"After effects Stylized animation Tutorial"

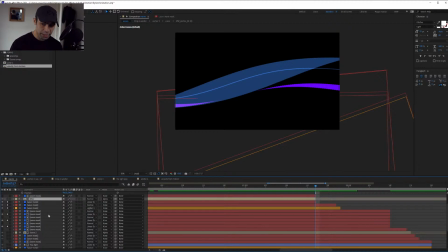[58:10]
So as you can see here, so everything, it's exactly the same thing.
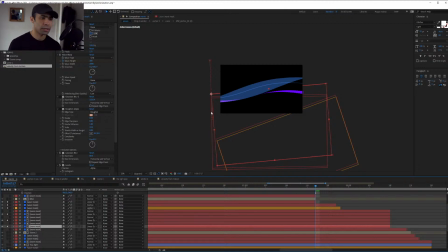[58:15]
Okay, so if you go to the project file and see, it's exactly the same thing. So the only thing that I'm doing is I'm just changing the color. That's it. With this fill, I'm just changing the color. So between scene 1 and scene 2, I'm doing a lot of transition. Here, I'm gonna put scene 2.
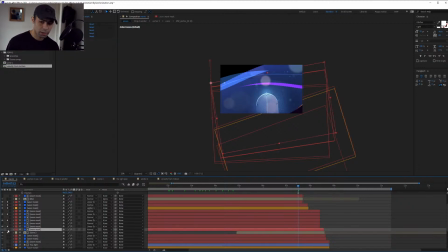[58:37]
Scene 2 is also using a mask, the wave warp thing.
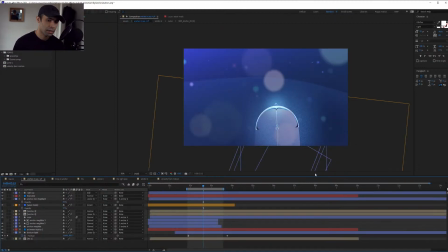[58:45]
Okay, so scene 2, what I did, it's exactly the same thing as I showed you guys.
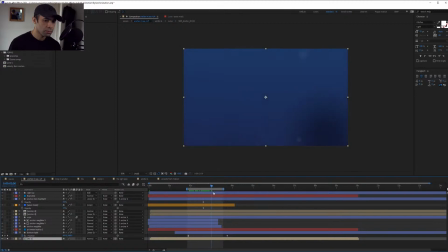[58:50]
I created the background, which is this one. And I did the anchor. The anchor is flying up. Perfect. And I duplicated it.
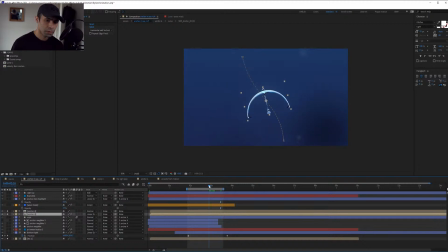[59:09]
And I did a Gaussian blur. Just so that I can have this holo thing.
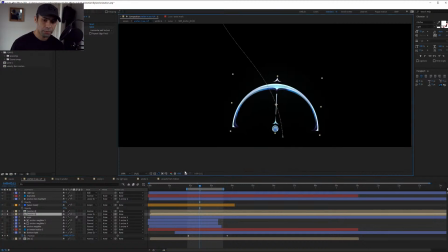[59:16]
I'm not sure if you guys can see, but if I add, so you can see here.
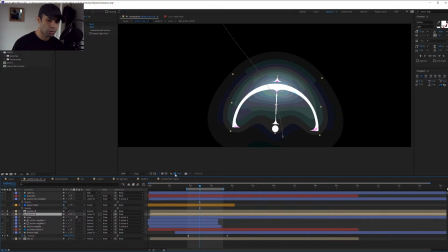[59:21]
So that's why I did that. Just to get a holo kind of effect on it.
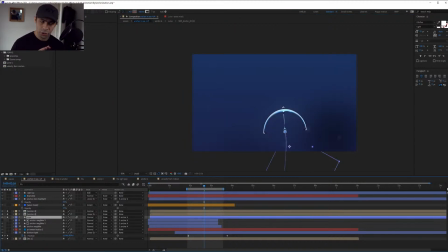[59:31]
Great. Then the next thing that I did was I animated the rope again. The rope I animated exactly the same way I did for scene number 1. So I animated the anchor, and then what I did was I created the rope to follow the anchor. And it was pretty easy. It's just 2 keyframes. And that is done.
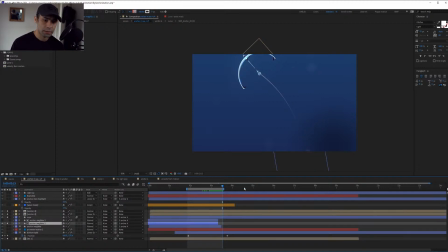[59:50]
I went and I created the anchor, I call it the anchor magic, which is the same technique that I showed you guys when it comes to this. So you just animate
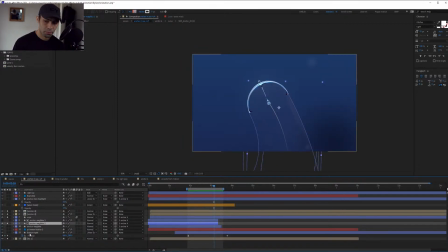[60:07]
the start and end. Cool, then you do the water bubbles again. And I just did this light. Basically the light, what it is it's just a sphere, Gaussian blur,
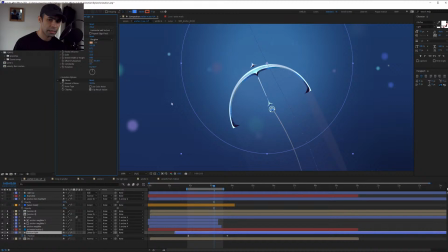[60:21]
roughen the edges so that I can get this stylized thing, and then add more noise into it, just so that it can follow stylized.
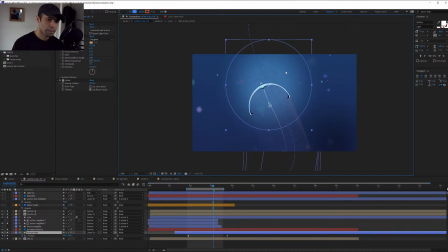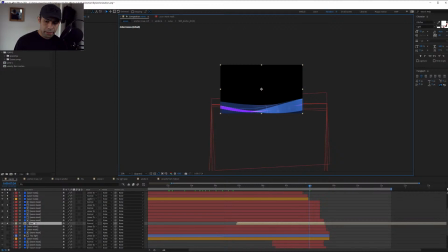[60:32]
let's get back. And between scene 2 and scene 3, I did kind of the same thing. So I went and created a bunch of wave masks again.
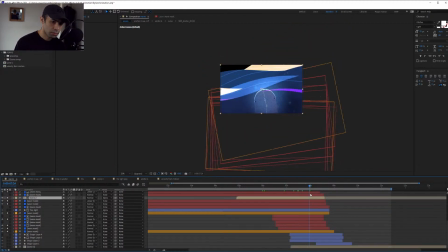Cool. And then at the end, I did scene 3.
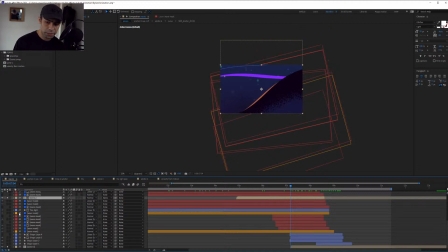[60:56]
So to understand what's going on really, really well in this transition, I'm going to remove all the waves that are not important. Okay. So this is what we have without the waves.
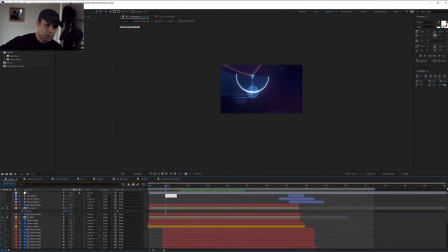[61:15]
You get scene 1. Scene 1 starts to disappear with the transition.
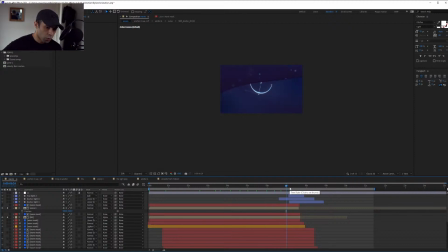[61:31]
Okay. When it's disappearing, scene 2 is appearing. Okay, so you just stack them. You just stack them. You know when you edit a clips and you just put one here? That's exactly what happened. So you do scene 1, scene 2, scene 3.
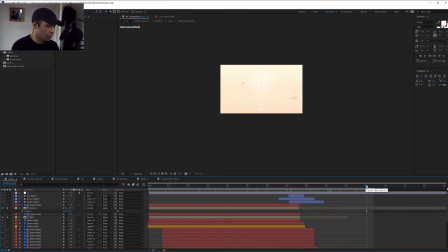[61:50]
This is how you do it. When you are done with scene 1, scene 2, and scene 3, when you're done,
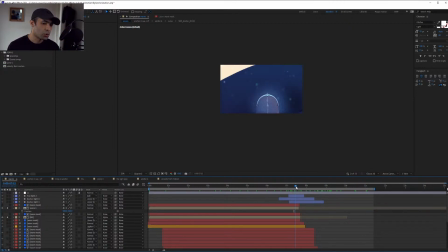[61:56]
what you do is you start adding waves between them. So this is how the scene looked like when I just started. Scene 1 done, transition to scene 2, transition to scene 3. Using exactly the same solid layer, which is this one. Okay?